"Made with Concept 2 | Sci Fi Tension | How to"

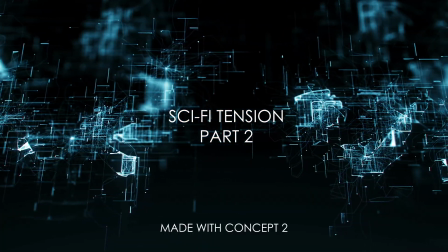0:01 Okay, hi, thanks for coming back for part two.
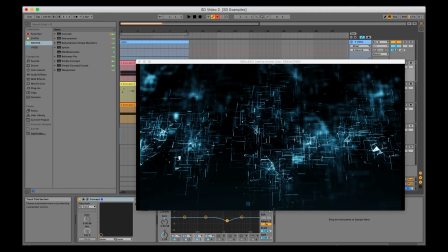0:03 I'm going to walk through how I put together the musical backing for this short sci-fi scene now using Concept 2.
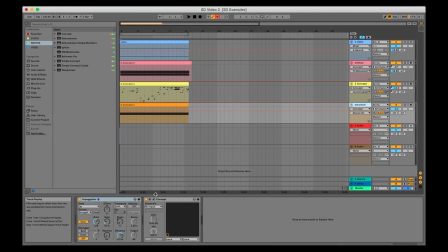0:10 So I'm using a couple of instances here.
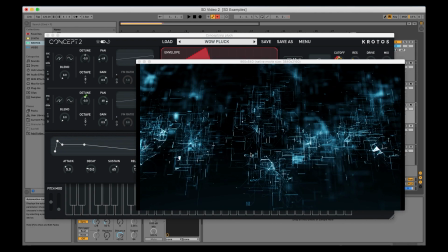0:13 The first thing I did, having looked at the scene, was I felt it needed a little forward motion, a little momentum, also something that can maintain the tension of the scene.
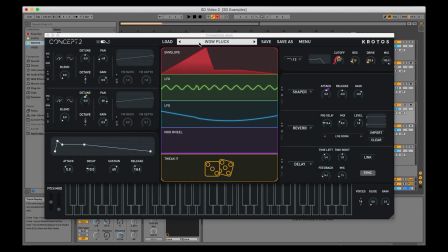0:21 So I found this little pluck preset, had a nice analog feel to it that I really
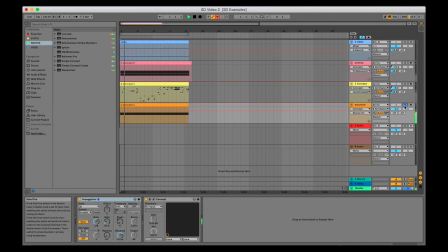0:26 liked, and I'm using the arpeggiator in Live here just to quickly give something a little motion, give it some movement, a little bit of movement in the arpeggiator, but not too much, just to maintain that sort of pulse, keeping through the scene. That seemed to work really well and really quickly. So after doing that, it felt like we really needed something
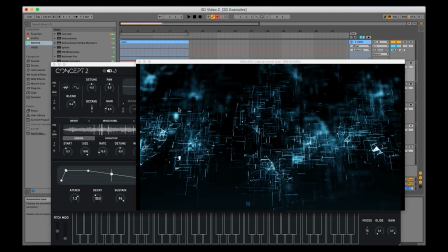0:45 atmospheric to underpin this sort of dark feel that the scene really had.
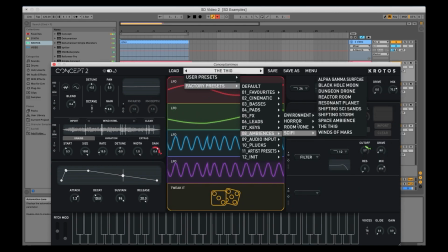0:51 So I reached into the Ambience presets in Concept 2 here and explored a couple of things. The environment ones were a little too naturalistic, wasn't quite what I was looking for. Room tone as well, it was a little too static. Sci-fi sections where it started to get quite interesting.
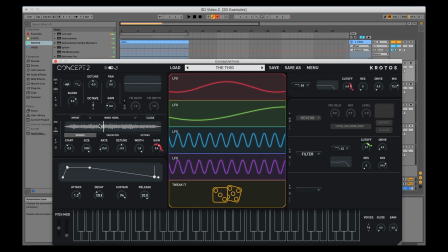1:03 So I used this preset called the Thig, which, as you can see, has a wind howling file loaded into the granular oscillator. So this is really nice because it's got something that's moving around.
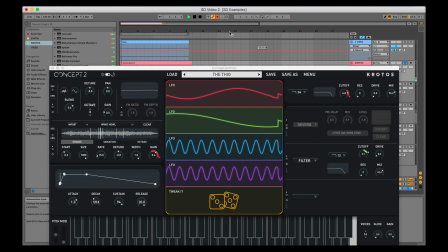1:14 There's a lot of variation in the way that the grains are generated. So if we just hear that as it stands, it's quite eerie.
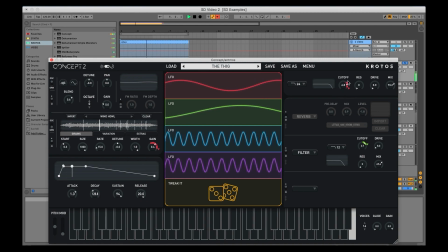1:21 It's got a lot of movement to it. I added a LFO quickly with drag and drop to the cutoff. It started to get really interesting though, and I added the convolution reverb, and I added in this sound, which you can see is a lettuce recording.
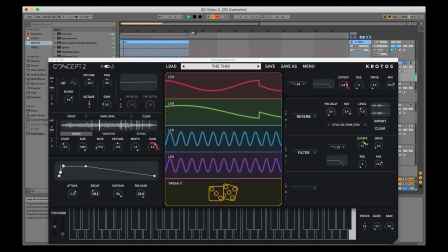1:36 It's quite unusual, but you can hear that this really adds another dimension and makes it a lot more three-dimensional. There's a lot more atmosphere going on there. It's really nice, really evolving sound. So I don't have to worry too much about automating this.
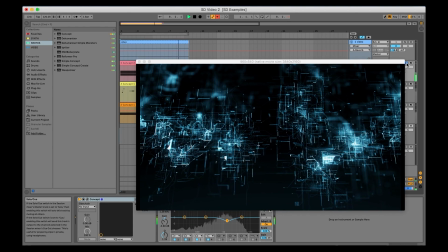1:49 It's just kind of doing it itself. So, and that added in a really nice, evolving, eerie background to the scene that I really liked.
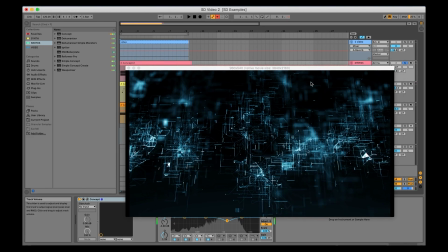1:56 And again, that came together nice and quickly. So after that, you can see that we've got a lot of
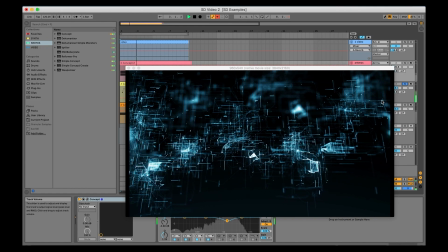2:04 little movement, little flickering elements that kind of, vaguely match up with the animation.
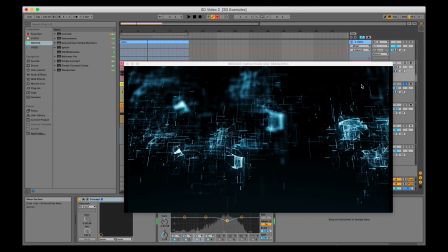2:11 I wasn't trying to synchronize anything too much because I don't think that was really needed. You totally get the vibe really quickly.
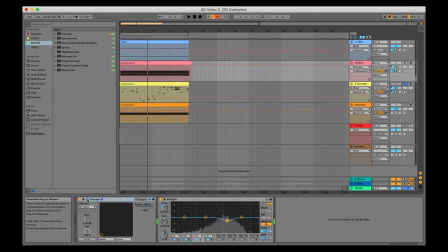2:17 So how do we put this together? So I actually made this preset from scratch, and it did come very quickly though, and I called it the text scroll.
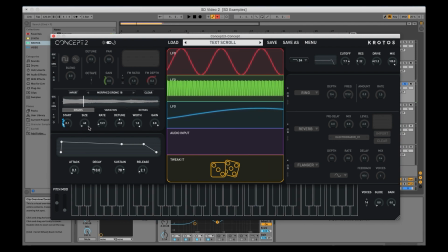2:29 So basically, it felt like something that you would see in a film when sort of text appears on it. So it's saying like, the submarine is in the middle of the Atlantic Ocean. And I was then going to sort of mangle that and evolve that to get those flickering animations. So I'm using the granular oscillator here with a very small grain size and quite a slow rate.
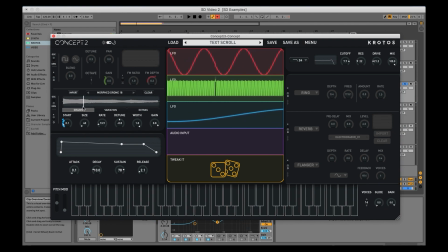2:47 So it's just making these little grains, as you can see, and just pulsing them out and then moving through the file using the LFO. So it's not too static. Added in a second oscillator there with a very fast gain as well here. And then adding a little ring mod, a little flanger.
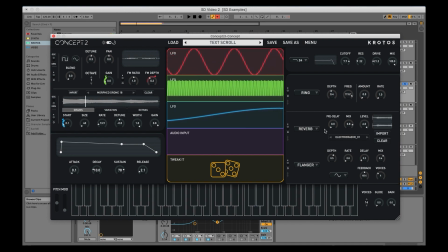3:06 And again, it started to really get interesting when I added the convolution reverb in. So I used the electric razor here to give that sort of slightly sharp sound, a little bit more wispy tail coming out from the electric razor impulse, which was really nice. And then performing it to the scene,
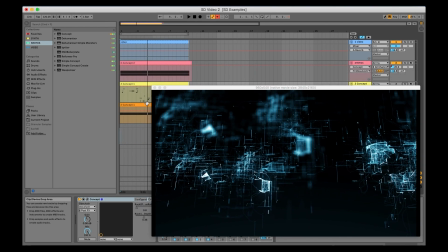3:25 I went a bit nuts on the notes because I didn't want to have a static note, so I kind of freestyled around the keyboard to get this really evolving
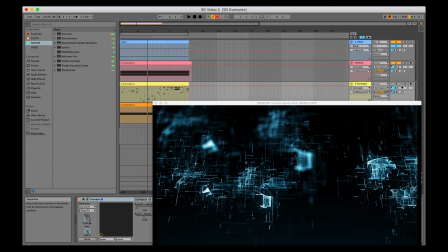3:35 feel. So let's see what that sounds like on its own.
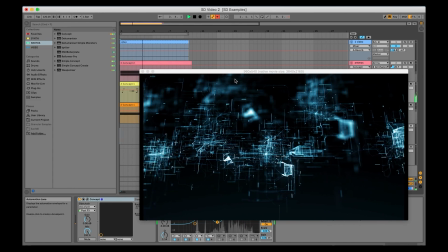3:43 So again, it's not too synchronized, but it just picks up the kind of vibe of what's going on here.
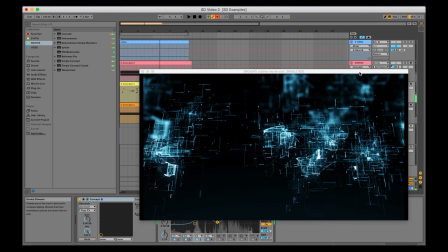3:48 So if we look at all those elements together, this is the scene that we have.